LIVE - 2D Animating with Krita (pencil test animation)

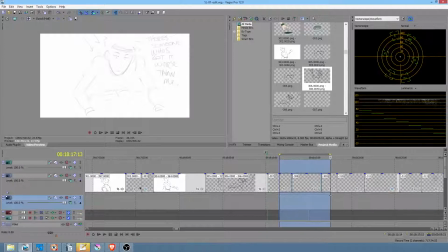Now, there is a problem here with what I have written versus what's in the storyboard. It's have him fall down. Let's just redraw that right now.
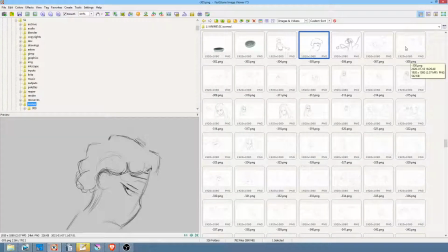I'm going to take 308 and fix it so that there's no question. Okay, yeah, and actually this is really the pose that I was thinking of.
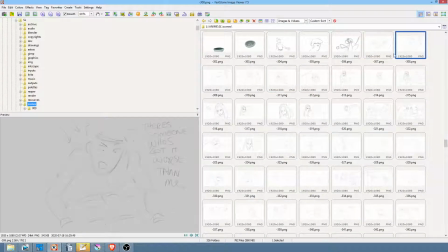Now that's going to require some pretty subtle acting. If I land him here, then everything we convey about his attitude has to happen pretty much vis-a-vis his facial expression.
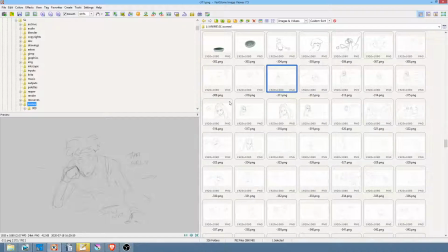So it's going to be some pretty subtle acting. Okay, because if you take this is actually what I was just thinking about was, let me redraw this one to fix that.
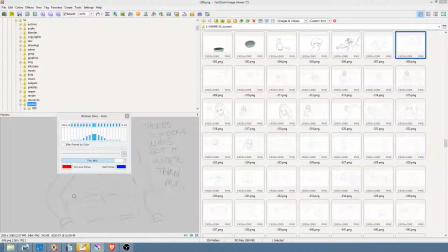So I'm going to bring this down into Krita as a new document. Let's jump back down here, and then
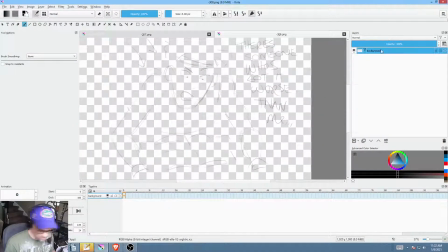so what's going to go on here is let's just hit Control F so it repeats the curves operation I just did to just make this a little bolder picture.
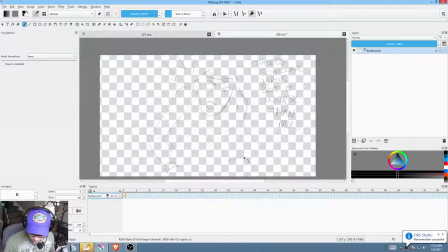So here, go like this so that his weight is firmly on this elbow. GE again to get rid of this. BE, so it's again the brush but not in erase mode.
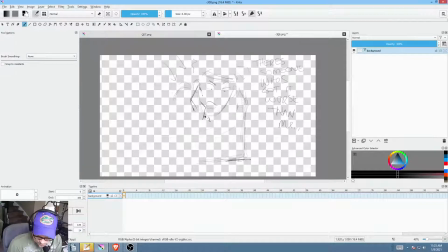And I'm just going to change this expression so that he's leaning on his hand like this. So now he's of course got his little wrist wraps. So when he falls down into this position, he's going to be something like this, elbow here.
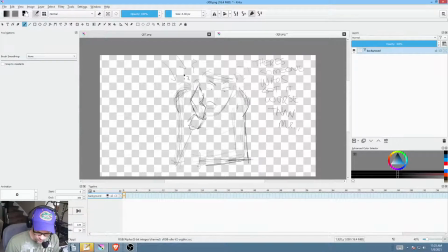So we really want to convey his weight. Let the weight push his elbow up, or his shoulders up a bit like that. Okay, trying to move quickly here. That's something I'm working on. I'm working on really being vivid in my mind with what I'm visualizing and then getting it down as efficiently as possible.
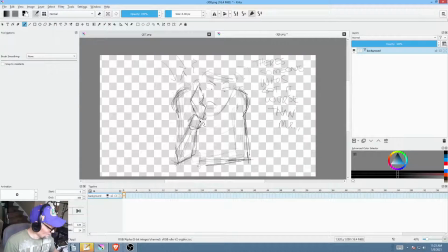It's the simple principle that it's way more both efficient and effective to fix something that's wrong than to try to get it right the first time. So therefore, I'd rather whip it down here as fast as I can and then maybe move on to something else, come back to it and say, oh, wait, I can see now where that could be improved a little bit,
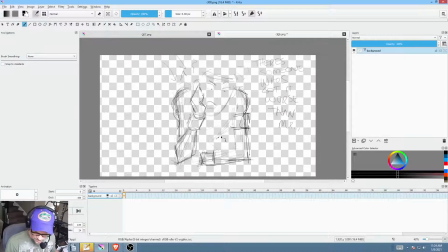and then do so as the situation and need arises.
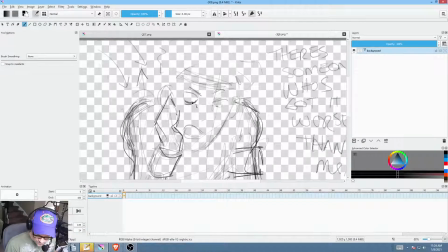So this expression's okay, but I don't quite know what I was thinking about his attitude here, because I don't think that attitude is quite right. It's amazing what you can accomplish with a couple eyebrows.
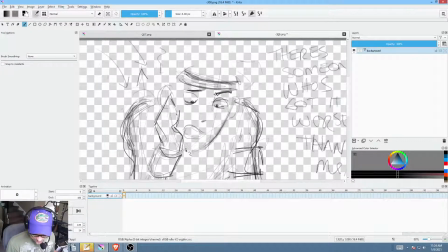It really is just crazy how much you can do with the eyebrows. So okay, so we've got that.
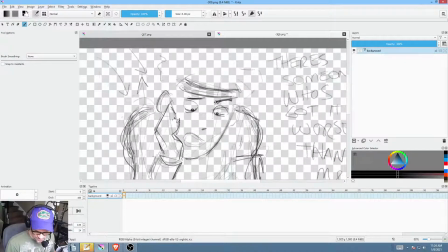And I would say that's definitely a more
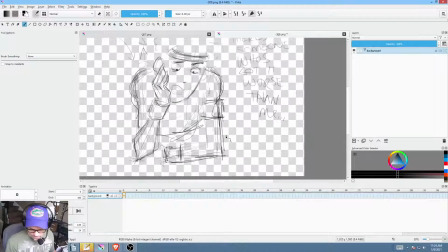I was going to say an accurate rendering of the attitude we're after.
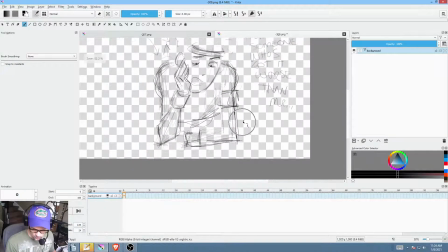I'm actually going to make one more change.
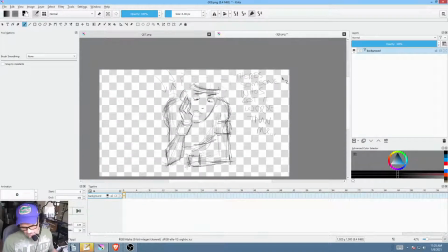As I'm looking at this, I'm going to say, in terms of framing, it's probably just a little bit large. He's crowding the screen a little bit. You want to be, you don't have to recognize what they used to call the safe area.
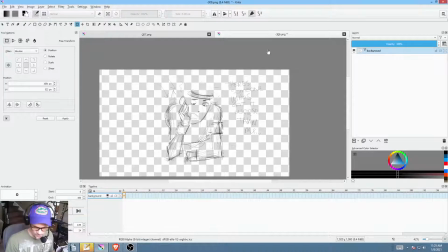That's not really a thing anymore, anywhere near as much as it used to be, because we're not dealing typically.
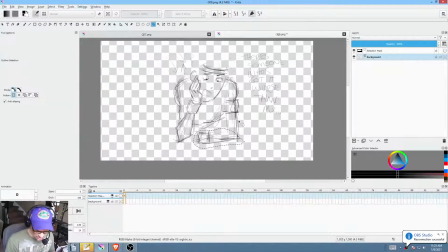That is caught off because you're really, or I should say cut off, because you're trying to really make an impression with their eyes, let's say. You know, there's a time for that, but it's actually kind of unusual. So here, what I'm going to say is, actually this is kind of interesting as I'm doing this.
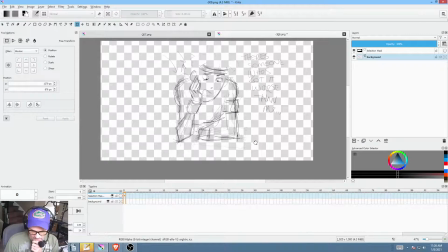It's kind of like almost as if, you know what? I just gave myself an idea.